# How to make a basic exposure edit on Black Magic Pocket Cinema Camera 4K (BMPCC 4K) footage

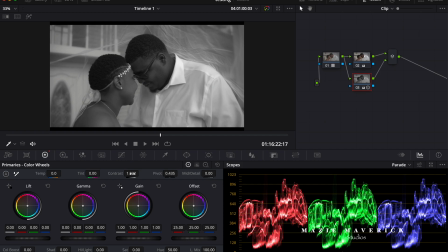I like to aim to make what I call a fat image, which a fat image in my head has heavy contrast, not too heavy, but heavy enough that it looks presentable and professional.
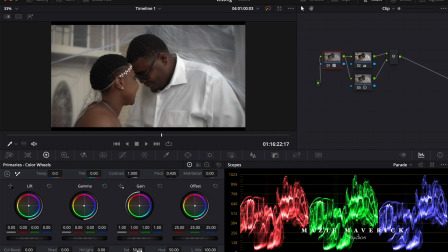So let me tune that bad boy up. As you can see, them shadows.
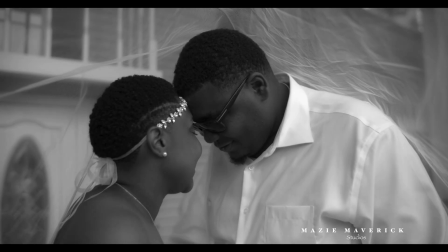Oh, let me turn this off right here. Put that at 50. And I'm gonna go back to the first one and take that to 0, just so we can kind of see the before and after when we do this.
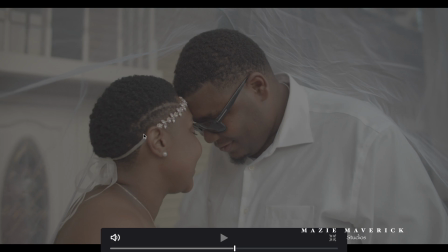Look at that. A little bit more darkness in the shadows.
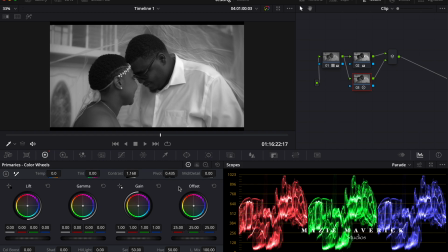Now this is when you kind of got to get aware of areas like this where it can start getting a little too dark. It's still not really dark, but as you can see, we're kind of losing a little bit of detail inside that hair.
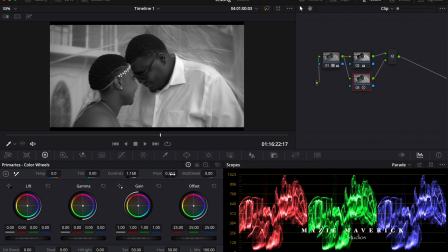Let's go to my pivot, and with the pivot you get to kind of mess around between the highlights and the shadows to find an area that is pleasing. Now, this is a wedding video, so we don't want to get too dramatic.
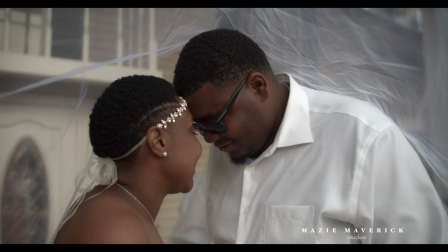Let me see how that looks. This is kind of what I do before I do anything with coloring, anything with tints, any of that kind of manipulation.
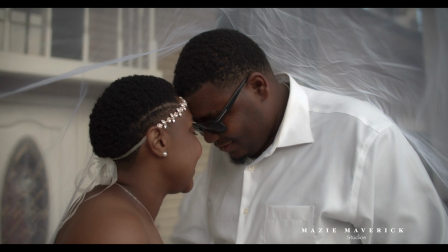I want to go and I want to change up the shadows and the highlights to get it to an area where, to me, it feels natural, and really and pretty much attractive.
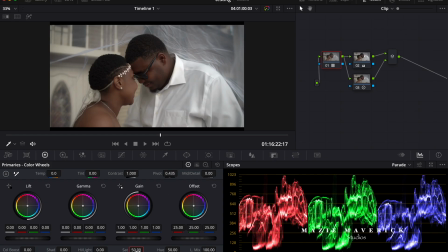Like, already, I would say, if I was a person, I would have thought that this already was good enough.
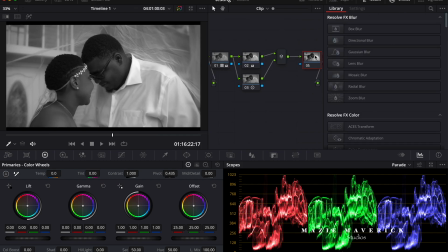This is already a good enough shot, but I do like to take it to the next level. So let me go back to this bad boy. Bam, make me another node. What I started to use recently as well is this contrast pop.
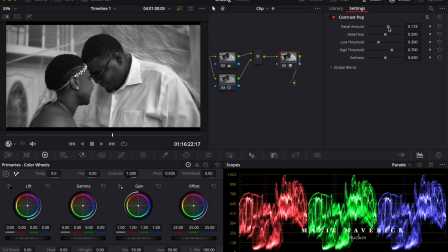Where is it on my effects? Kind of like this right here, the detail amount, detail size,
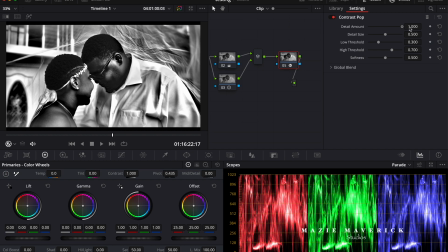just to kind of show you the contrast or the difference between the shadows and the dark.
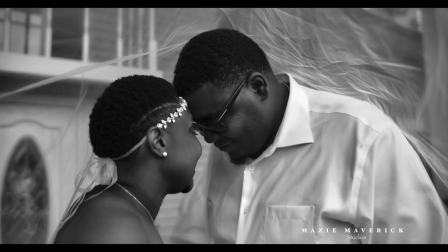And I don't want to add too much. What happens when you get too much? You get this, very unnatural.
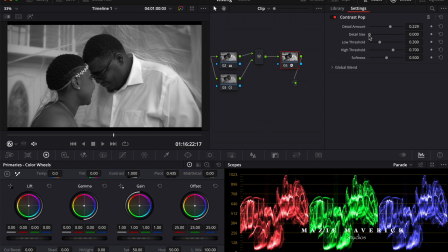If that's your style, then there you go. I just like to get a little bit, let's see. Let me try detail size real quick.
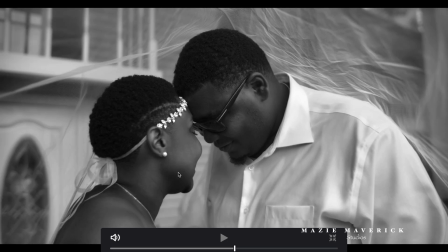I like to make this feel a little bit soft, but just have a little bit of that hardness when it comes to those shadows. And also, as you can see, look in this area of his face, you have a little bit more of those mid-tones,
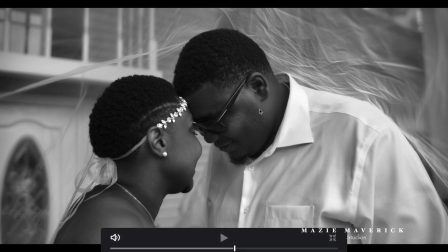closer, a bit close to those highlights, but they pop out more, they stand out,
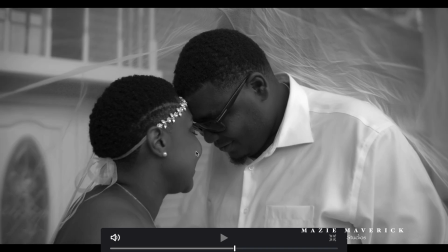and that's what I kind of want to see. I want to see that that definition within his face, something that's going to attract us to their faces. Because if you got the shadows and the highlights,
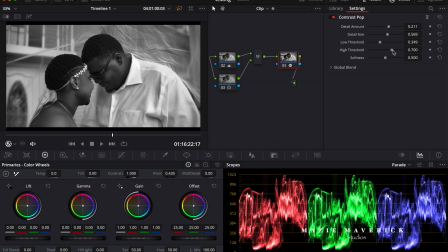this area over here being a little bit more dim can kind of take us away. These shadows and highlights can kind of take us away, but when you add a little bit of contrast pop, it brings us right over here. I like that. Let me see, highlight. See, if you see the highlights, we're messing around over here.
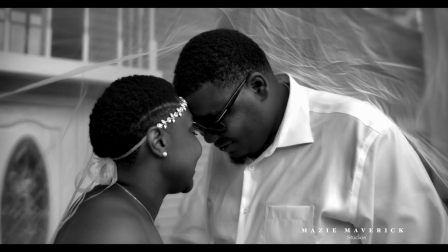This is the high threshold, which is going to start over there in the highlight areas. Let me just leave that over there in softness.
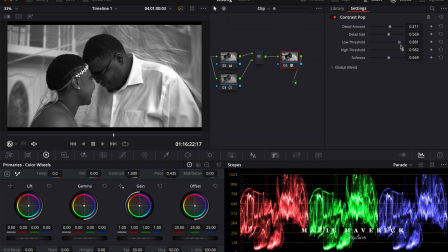To be honest, I don't even know if softness even does anything really to this. Now, if you notice, look at his glasses.
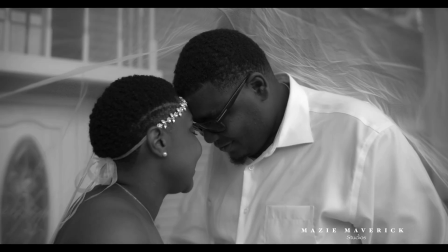This one gets a little dark in the hair. Now I want to go back over here. Wrong one.